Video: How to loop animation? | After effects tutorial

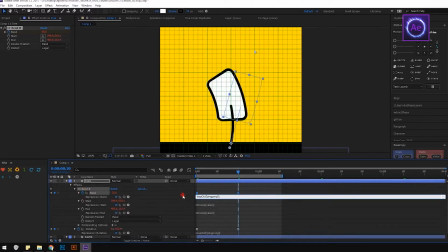(4:14)
Make easy ease and add loop out pin-pon expression to it.
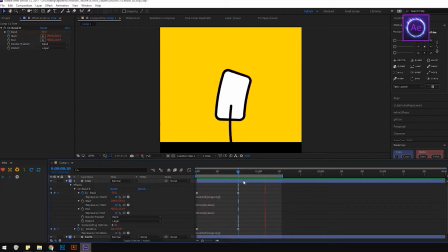(4:24)
So, now we have swinging tree animation. But these swings are not cool enough. To make it more natural, select the band keyframes and offset them approximately on 5 frames. Now it's much better. Due to the little rotation delay, the movement became more natural.
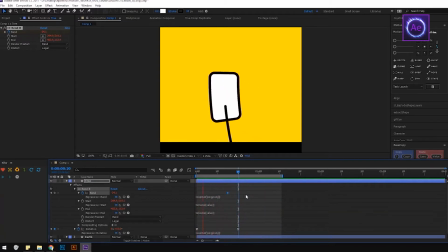(4:43)
This trick is called animation offset. It is really often used in animation process. So that we silently came to the next loop type. So that we smoothly came to the next loop type. Loop with offsets. This is a certain amount of ordinary loops, but with time offsets between them.
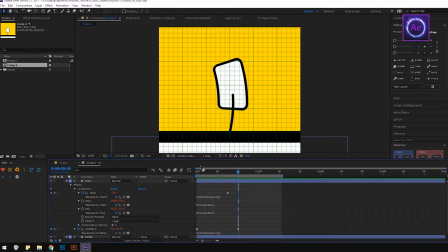(5:04)
Go to project panel and duplicate our tree composition. And let's open this composition. Let's duplicate our trees and make them different in scale. Place them like this and offset them on a timeline.
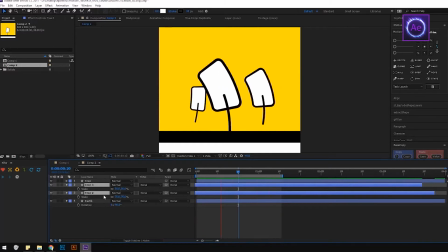(5:25)
Now we have the loop with offsets. By the way, we can make this type of loop not only by offsetting duplicates of one animated object.
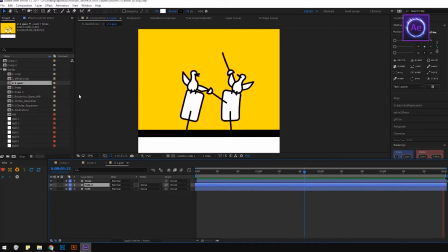(5:32)
We can complement it with another loop's animation. For example, we added these fighting ducks.
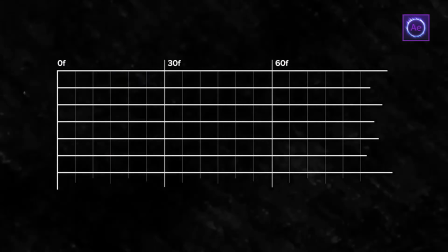(5:40)
So, how to make the right of set so that all actions will be looped, even when we have a lot of them?
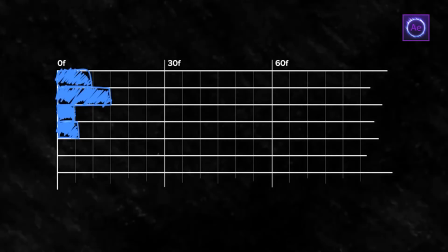(5:46)
The first thing you have to understand is dependence of movement duration from loop duration. For example, we are going to create a loop of 30 frames long.
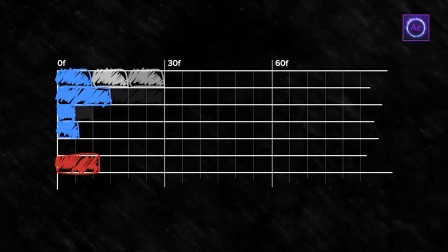(5:54)
All animations with repeats or without them must fit this duration. They can have duration of 5, 6, 10 or 15 frames. So there must be no remainder on dividing 30 by duration of animation. So, if we made a loop in which all the animation's durations are multiples of 5 and the only one is multiple of 12,
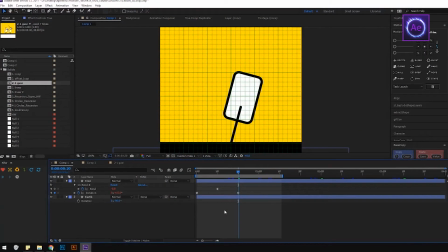(6:15)
we would have to make the loop at least 60 frames long. And the next important thing is offset size. You can offset animation forward and backward maximum on half of action duration. Usually you'll get a quite strange synchronism with half duration offset.
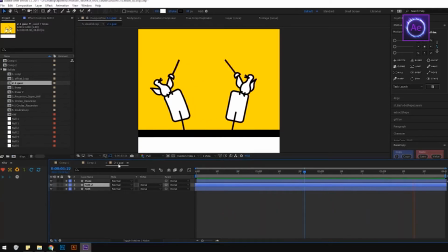(6:29)
And after half, you'll get the same result as you would have with offset in opposite direction. And another interesting thing about the docs is that they're animated with paths. And the question appears, how to loop path animations, if loopout doesn't work in these cases.
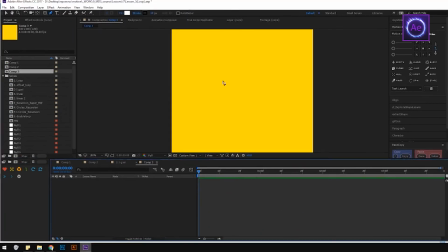(6:45)
So, for this, we have a special expression for you. I will demonstrate its work on real example.
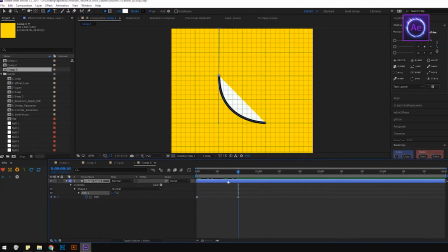(6:50)
Create a new composition and draw a simple path. Animate it like this. If we put a default loopout expression to the path, it won't work, because it works only with properties which have numeric values. But if you paste here a special expression, everything will work like it should.
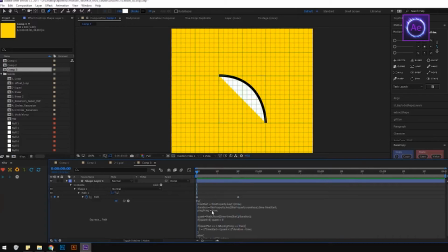(7:10)
You can copy this expression from description to this video. This expression create a time remapping simulation, playing all the things between first and last keyframes.
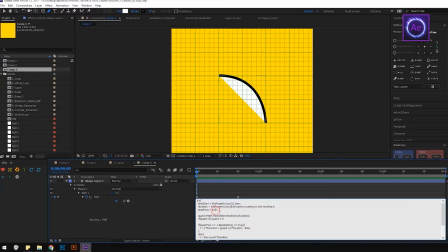(7:20)
But if all pinpon is switched on in this expression, just change this true to false in case you want a simple cycle animation.
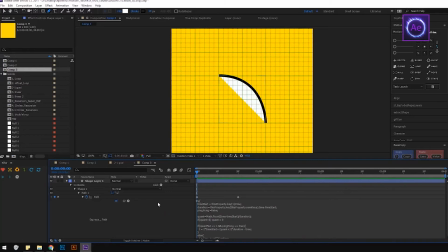(7:28)
This expression is cross-functional, so you can loop any property using it. Just paste it in the expression field of any animated parameter.
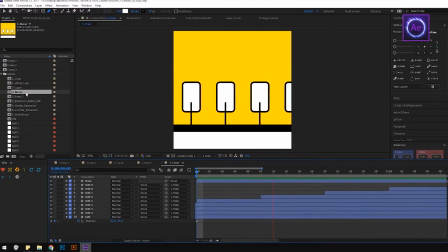(7:36)
And the next type is continuous loop. It calls this way because it creates the illusion of a continuing movement.
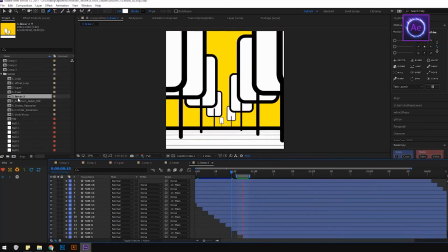(7:42)
On the following example, it is used for camera movement in 2D space. And on this example, it is used for camera movement in 3D space. It's pretty simple, so we won't stop on this type. But we will consider in details the next type, recursion.
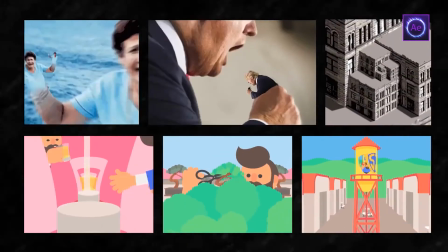(7:58)
It is a particular case of continuous loop. We can describe this as infinite appearing of similar objects directly from themselves.
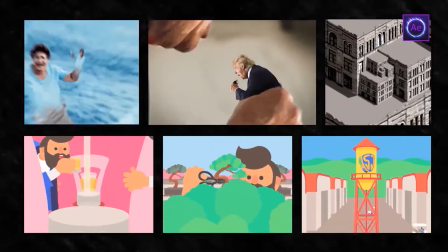(8:05)
The most vivid example is Fractal. It's really easy to get sucked into well-done recursion. This is the main thing about it.
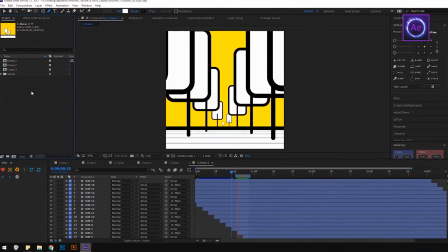(8:11)
You know what I mean, if once you have spent more than one minute looking on one animation. So let's create the simplest recursion example from our tree.